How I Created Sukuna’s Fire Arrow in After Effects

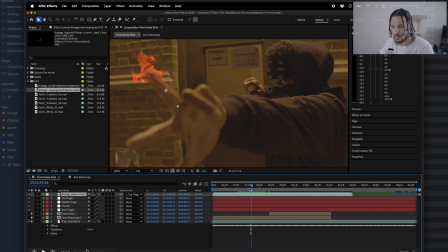(4:15)
around till we find somewhere in the scene where we want it to be and then right over here as you can see when I was done that I go to parent link and I parent it to each finger that I know was named what the tracking data was attached to so I mean
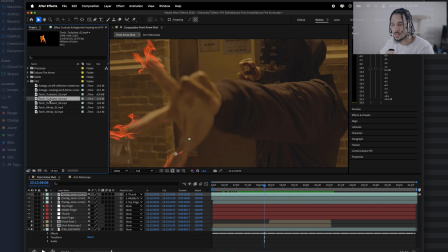(4:29)
not too hard and then we just keep duplicating it and then retiming the clips like I said until we find something that
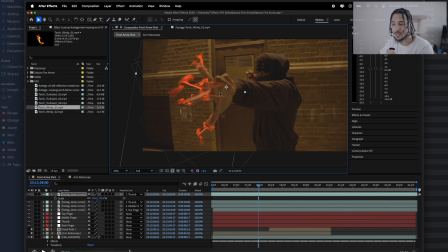(4:35)
works with what we're trying to do and you can add a lot of variation by adding flames that are not even there and then right over here as you can see
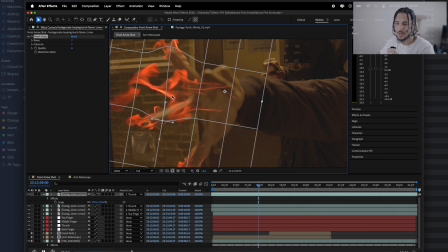(4:42)
I use the mesh warp just so that we can change the way it looks and kind of fixate it to different parts of the hand to add some variation so like I said some cool neat Diego Woods kind of tricks that I learned watching his stuff really good stuff and as you can
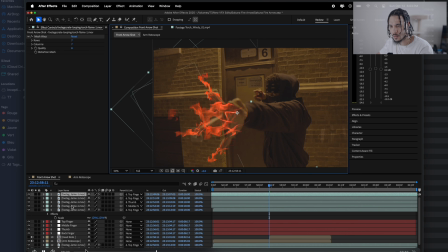(4:58)
see I actually took one of the flames and I put it down underneath of the rotoscope layer just so that we can add some more depth to it where the fire is behind and stuff and it actually hides a lot of the mistakes that you would try and do creatively to make something
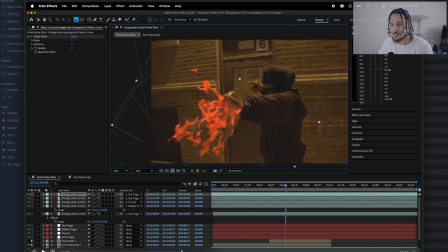(5:10)
work so that was that for that part and then once I was done with all of this stuff I'll just kind of fast forward and that's the backhand
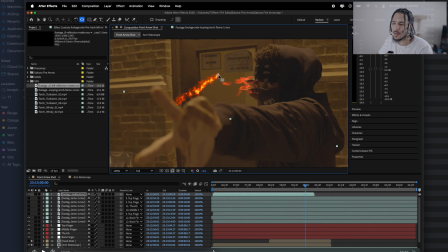(5:18)
backhand same idea don't make it rocket science and then I brought in this asset here and I tried matching it.
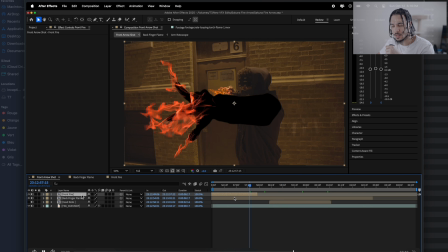(5:25)
Yeah, I pre-comped it all together and then we turned that to the screen blending mode add and once we did that right there
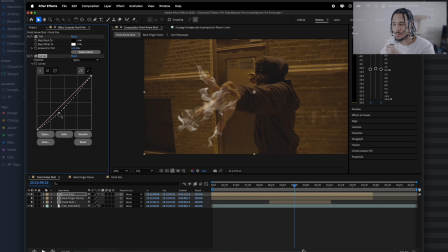(5:32)
it makes this background transparent and as you can see now the flame's sitting on top and from there it's adding the tint so that the colors are all the same, the curves playing around with that in the alpha channel, optical glow, adding a color vibrance and it'll give you something that looks like this.
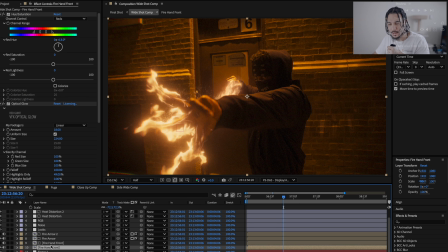(5:48)
So this is actually what I did to finish up this shot. And as you can see, there's some heat distortion and stuff going on in the shot. And it's a Luma mat. So the technique here actually is that when you duplicate this fire layer over here on the second one,
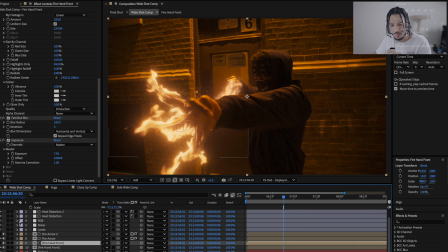(6:03)
you're going to actually add a fast box blur. And I will actually solo and make this where it needs to be.
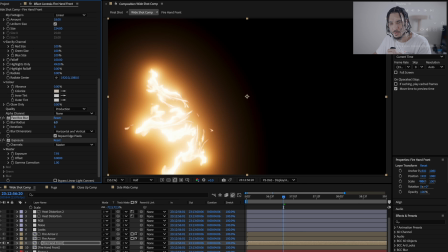(6:08)
So you add a fast box blur and that pretty much spreads out the pixels, right? And then you're going to want to add an exposure effect. and this is what makes it brighter so that when you use a mat with
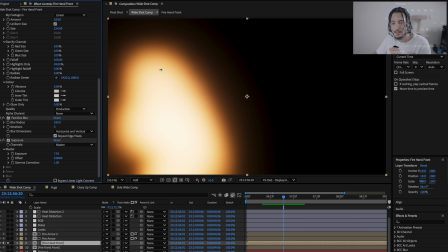(6:21)
the heat distortion the heat distortion is only going to take place where the luminance is and if you spread this out then that heat distortion is going to
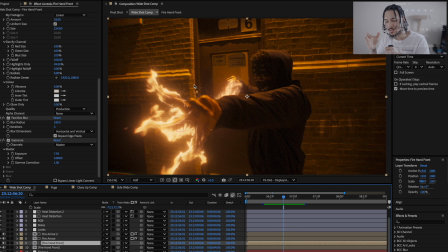(6:29)
only engulf the area where it's the brightest and it's a more natural way instead of having to create an adjustment layer and a mask and put it on top at least it's mimicking exactly what the frame I mean sorry the flame does so yeah otherwise than that that's pretty much it for this
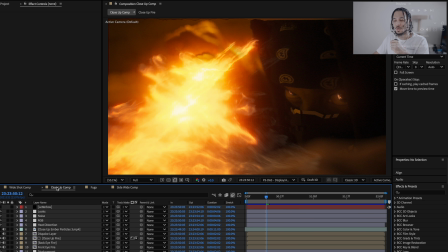(6:43)
shot let's move on to shot number two so the second shot I worked on was actually this close-up and I thought it came out pretty damn
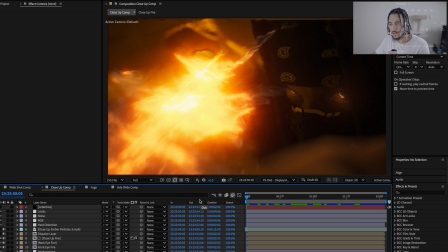(6:51)
cool and there was a lot that I had to make up and go along with so as always the first thing we did was track the
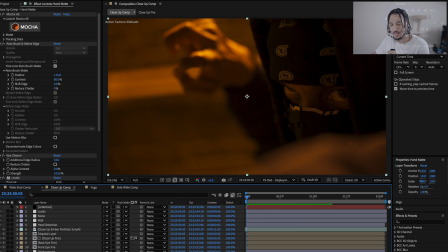(6:59)
back hand because we needed something that the fire connected to and then I created a hand mat not really necessary but regardless I
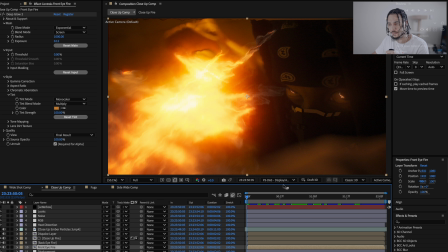(7:06)
did it and then we have the eyes where it's actually reflecting the fire that's happening and I can show you exactly how we did this.
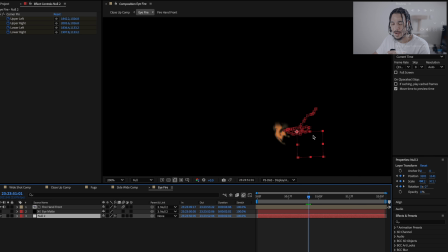(7:13)
So if we go into this layer over here, there's a few things happening. First, we tracked the eye in Mocha and then we attached that to the over here. And then I created a matte of the eye. So this was actually a matte that I animated going over the eye. And then this second matte over here was just another mask that I used and I'll show you.
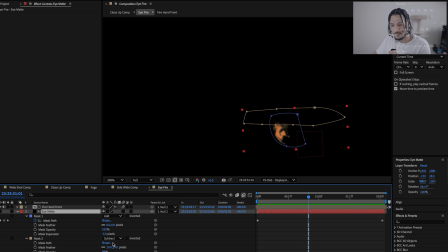(7:33)
And I just increased the feather over here.
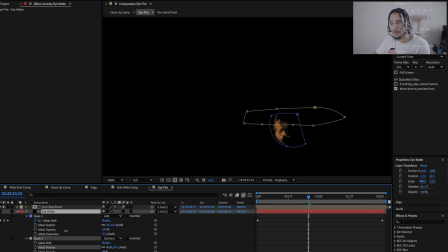(7:36)
So as you could see, if the eyelid was open or closed it would have some kind of darkness a shadow that it would put over the pupil so I put that mask on top so that it would kind of emulate that same effect so that's just a little trick for you guys to
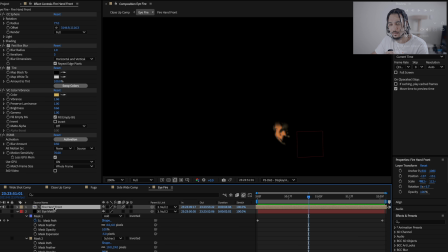(7:50)
know and then for this layer here I actually took remember this is from the fire hand layer so this is the layer with his hand actually on fire so what we did is we took we took that pre-comp and put it in here and then we created a mat with the eye
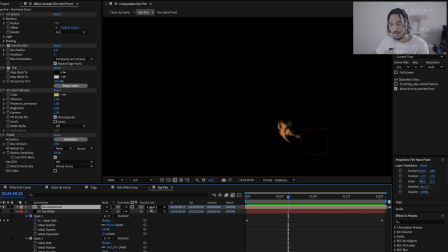(8:05)
and then we just attached it there as you can see right over here and once it was attached as a mat because I thought it would look cheesy if we just tried to shove it in the eye and make it reflect but the cool thing about the CC sphere effect is that once
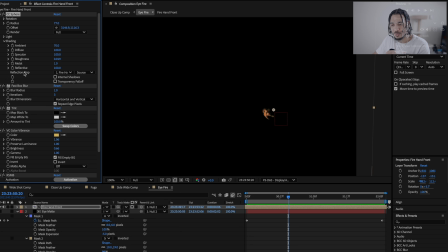(8:17)
you go over to your shading option over here the reflection map you just choose that pre-comp and then it puts that image inside of that sphere so it kind of more so would be natural looking for the eye to be as a circle too and then to put that inside of the
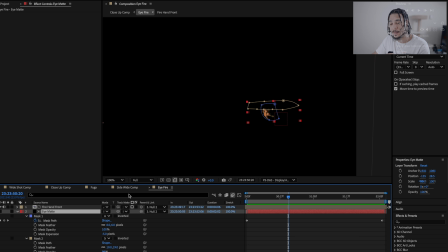(8:34)
mat and then like I said you just put these layers on top and I did the same thing twice for both eyes and that's pretty much how I got
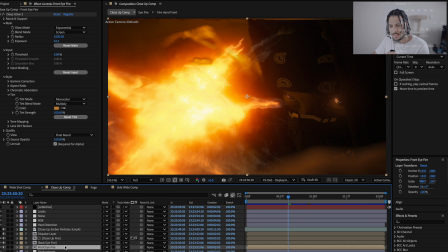(8:41)
the reflection in the eyes and then for this fire over here all I did and this is almost exactly similar to the clip we
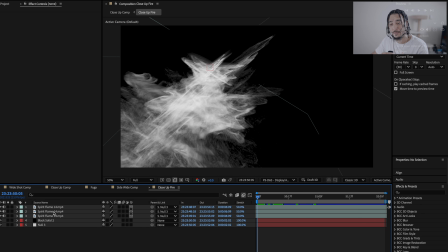(8:49)
showed you before so I pretty much took the spirit flame asset and I did the same thing I did with the
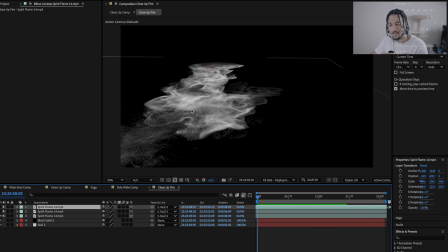(8:57)
hand flame I just duplicated a bunch of times and made it a 3d layer and then retimed it each time and then and just put it on a different angle.
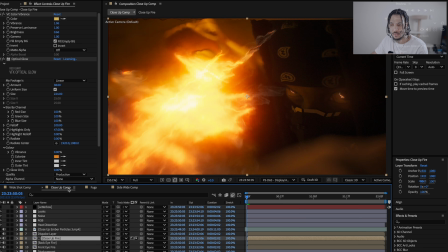(9:05)
And once I was done that, and if you come back to the closeup, that's what gave me this effect here. And I copy and pasted the same effects. And I did this for all of the fire clips that we have here back onto here so that there's a consistency between how the effects look.
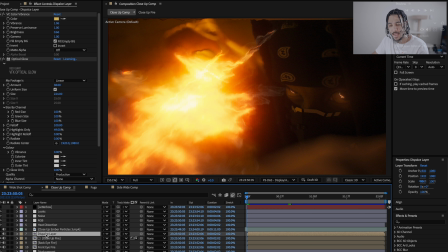(9:19)
And then I just duplicated it. I disabled the layer, added an adjustment layer, and then we added a displacement map. And that's pretty much how we created this effect for the fire that you see inside of this clip. So that's just a cool little neat tip for how this was created.
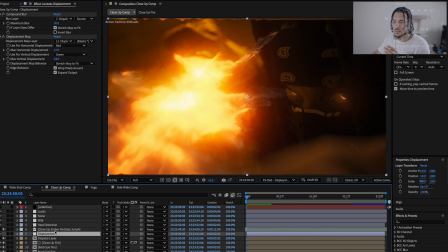(9:36)
And again, this is all rinse lather repeat for these shots besides from the eyes, but that's how this shot was created.
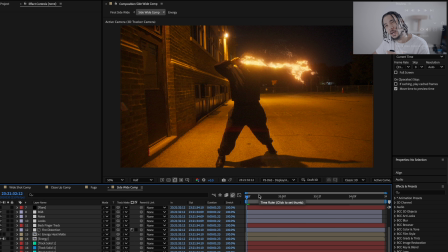(9:43)
And then the side wide shot. I mean, this one was a tad bit trickier because the angle was so different. I couldn't really just do the same thing, especially with this part here. So what I actually did is, and I'll show you guys over here.
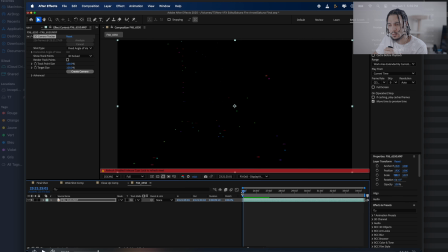(9:57)
So I 3D tracked the scene initially and didn't actually end up needing to 3D track which is fine but um the next thing that I did
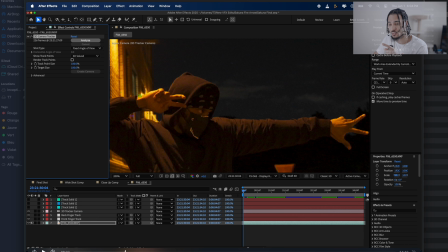(10:04)
was the same thing actually that I did for the main comp and we tracked all the fingers in the shot and then we started taking the flames
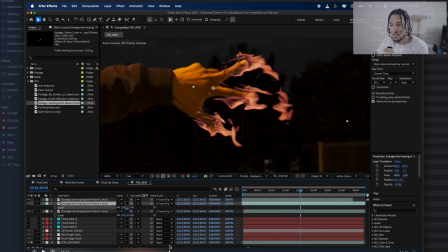(10:11)
and just posting them on each finger individually and played around with that until we found something we liked and then like
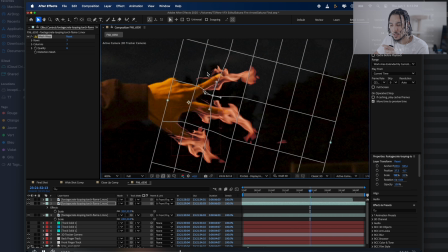(10:18)
I said I used the mesh warp just to bend it and warp it to make sure that it fit onto the finger where I wanted it to and then I brought in
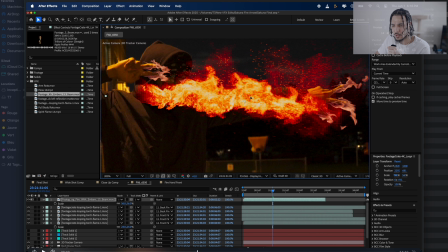(10:25)
this asset and it looked good at first but I just wasn't feeling it after so I ended up going with film rides spirit flame from their
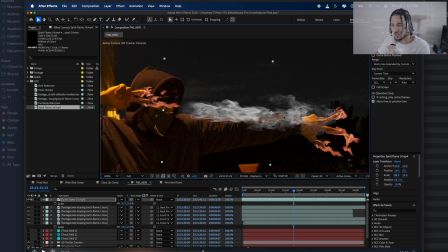(10:34)
energy assets and this just looked good put it to an ad blending mode just repositioned it attached it to the back track over here and duplicated it
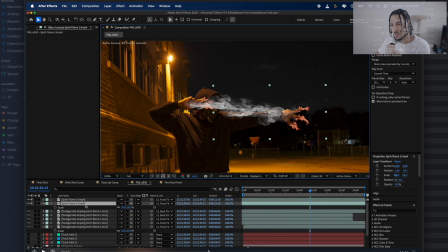(10:43)
pulled it back retimed it and then I used the mesh warp just so I can make it look like they're actually connecting because it wasn't
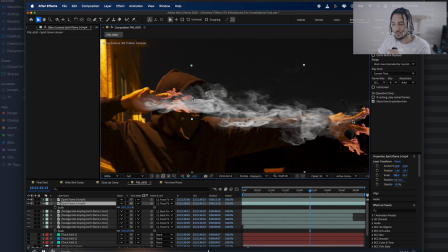(10:49)
long enough and I didn't want to stretch and distort it to the point where it didn't look good so I just played with this with some key frames
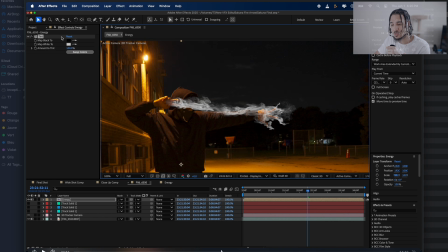(10:55)
and then I used the mask and feathered out some of the parts and then I pre-comped everything together and as you can guess I copy and pasted all
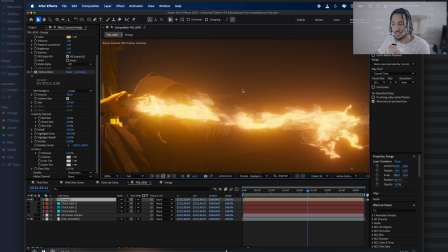(11:03)
of the effects from the previous layers on this one and that's what made it look more consistent inside of the clip and then from
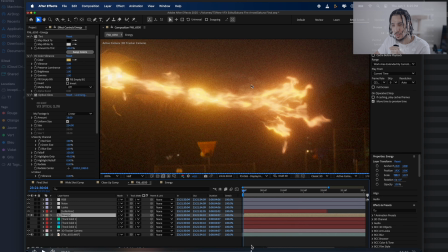(11:11)
there what we did was play around with the assets a tad bit till we find something we like yeah and that's how I pretty much got this flame to look this way.